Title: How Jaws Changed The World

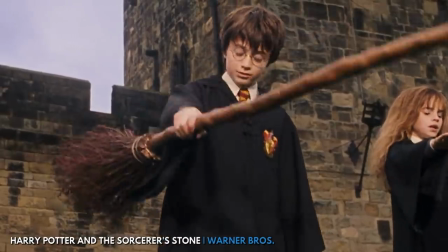Star Wars, Jurassic Park, Harry Potter. Pretty much any movie soundtrack that you can hum on demand, that was him. Here's him talking about the iconic Jaws theme in 2014 at the Academy event Behind the Score, The Art of the Film Composer. But in the repeated bass note to try to
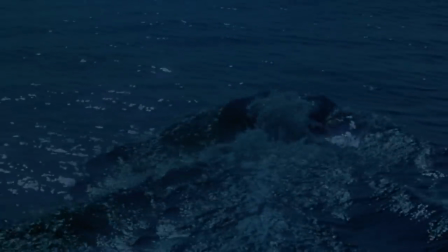create something that was an unstoppable force, the power of the shark, those two notes will keep coming at you. They maybe get very soft at a certain point if he's far away, but then they get very loud if he comes close to you.
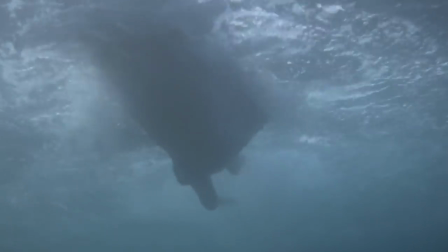So it is a very
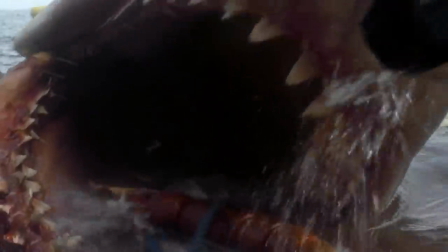basic and fundamental musical element to try to ignite primordial fear of being eaten in the depths, if you like.
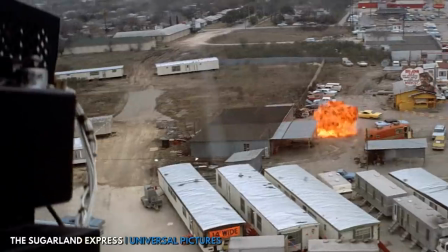Williams had worked on Spielberg's first movie, The Sugarland Express, and was a shoo-in for Jaws.
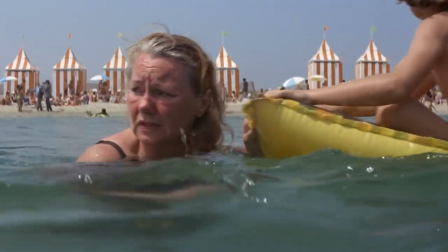The theme from Jaws, specifically those two notes, ramping and speed, is perhaps the most referenced part of the movie.
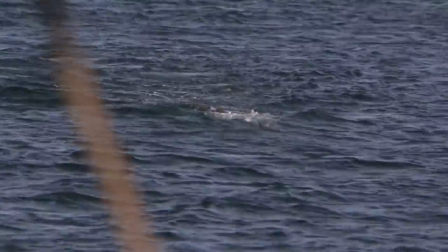It has become not just the theme of Jaws, but kind of the default sound for fear and tension.
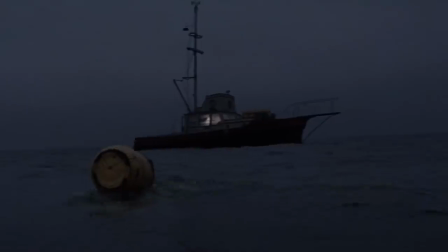The thing that sticks out to me about this theme is that it generally plays before you see the shark.
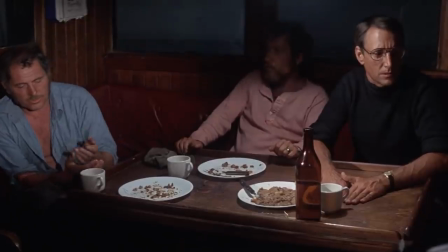It's not the sound of a shark attack, but of the shark approaching. That's the bit people remember.
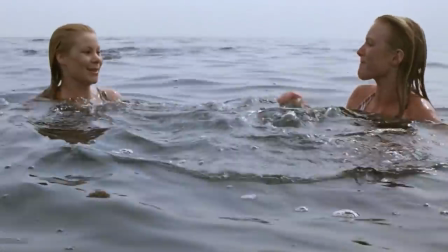Not the payoff, but the build. They even use the theme when there is no attack, to trick you into think one's going to happen.
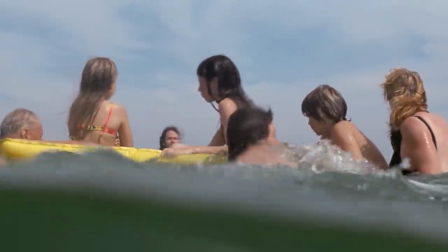Someone's swimming in the water, and the music starts, so of course I assume this person's getting eaten, but no.
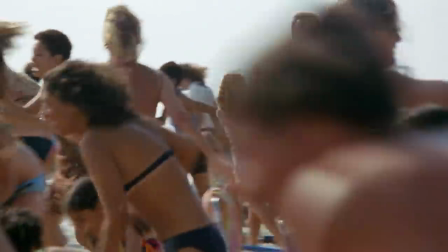And maybe a fake-out seems silly to you, or maybe I'm a fool for falling for it, sure.
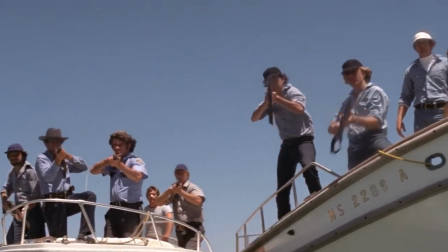But it got me good, and I enjoyed it. I was on the edge of my seat because I saw somebody in the water, and I heard two notes.
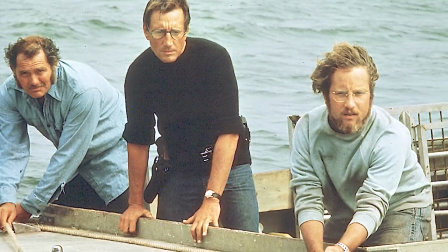I think that goes to show how much this movie can get in your head. Or at least my head.
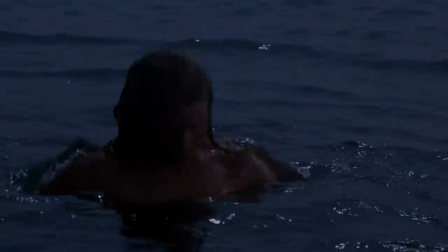The movie plays with the viewer just like the shark plays with its prey, taunting them while it circles.
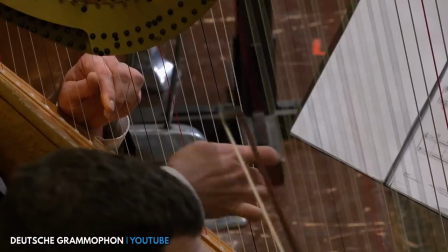Williams is a masterful composer and a master of telling stories with music.
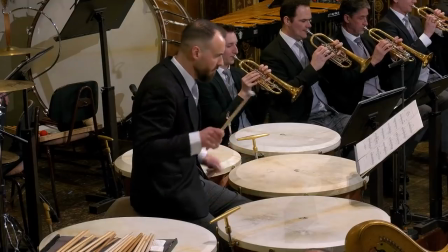So much of the characterization of Jaws' villain came from Williams and Fields,
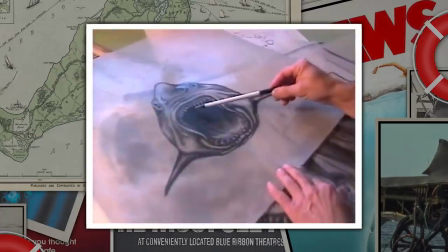because facial expressions and body language just don't exist for animal characters.
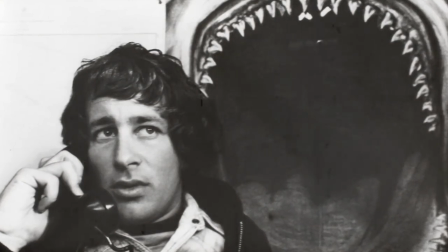I think the ubiquity of the theme from Jaws as a sign for fear speaks well to the effect of Jaws' influence overall in pop culture.
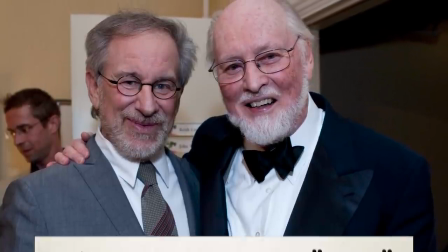So much of John Williams' IMDb page is writer theme from Jaws on stuff that isn't Jaws,
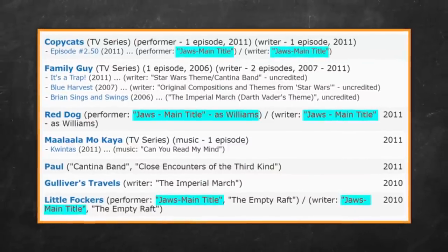because people just reference it that often.
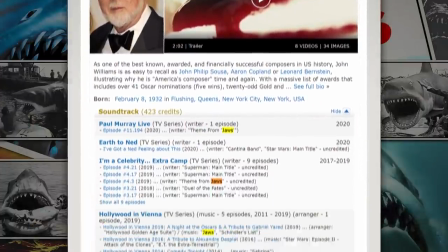Seriously, I tried to count them all, and I got to 20 and realized I hadn't made it as far back as 2010 yet, so I gave up.
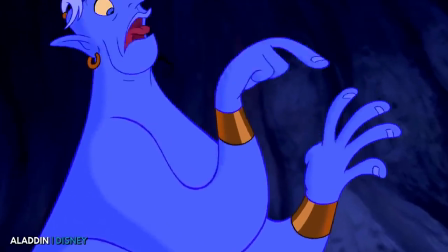If somebody wants to count it and drop that in the comments, very much appreciated.
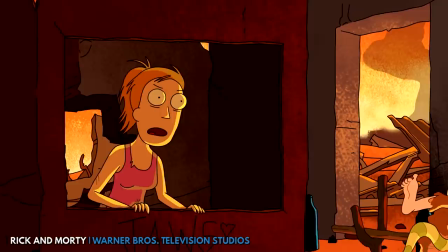Jaws' mark can be seen everywhere, expectedly in heavily referential TV shows like The Simpsons and Rick and Morty,
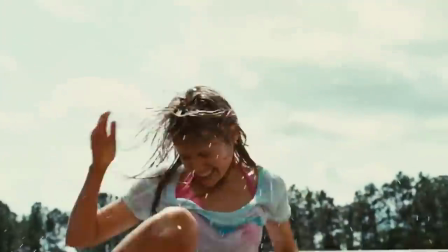as well as direct homage in Jaws-like movies like Piranha 3D, Deep Blue Sea, Sharknado, and Great White,
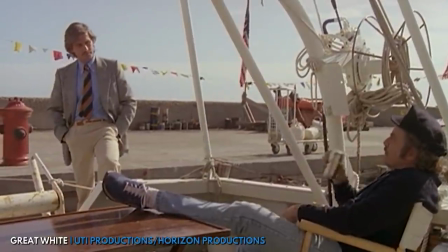which actually lost a lawsuit to Universal Pictures over being too similar to Jaws.
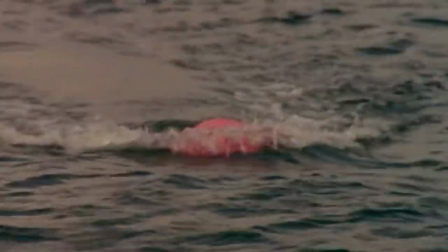People have tried to rip off this movie so many times,
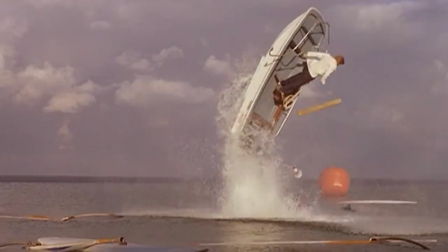and with varying degrees of subtlety.
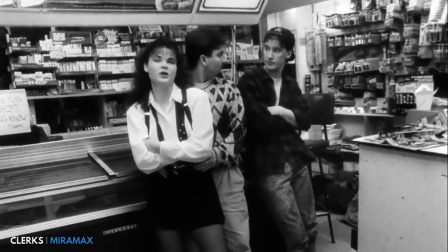But more people go about their tribute to Jaws more civilly, quoting the theme, like here in Clerks.
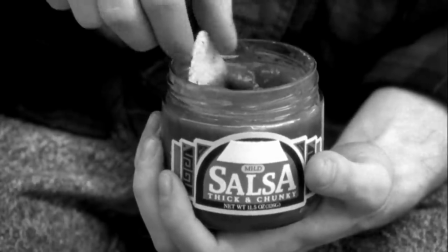Didn't. Didn't. Didn't, didn't, didn't.
Or a few famous lines like, I can do anything I want, I'm the chief of police.
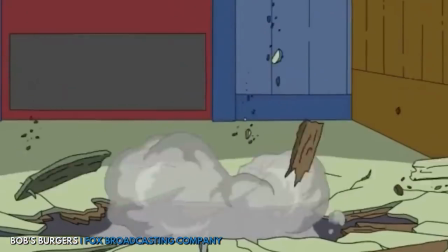Or, we're gonna need a bigger boat.
Oh, we're gonna need a bigger restaurant!
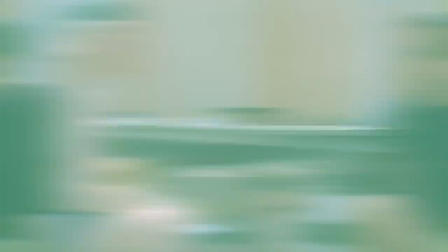Or the line, that's some bad hat, Harry, which actually has a production company named after it.
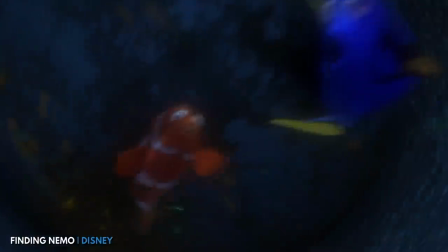The legacy of Jaws is living strong, even decades later in pop culture.
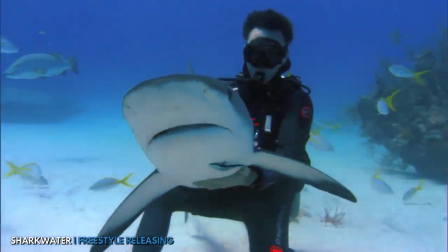But another realm I believe Jaws has had just as powerful an impact on is our relationship to sharks.
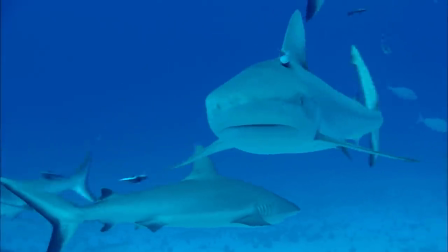As I talked about earlier, Jaws really set off a widespread fear of sharks for a lot of people, but I think its effect has actually changed.
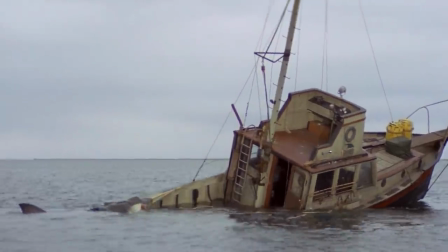The shark in Jaws was undeniably the villain, but decades later, I think it also made the shark a celebrity, a movie star.
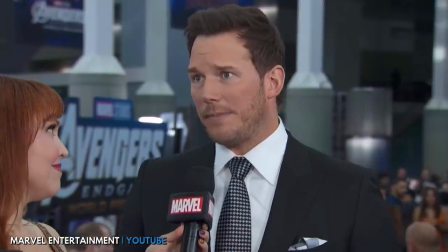And people care about movie stars.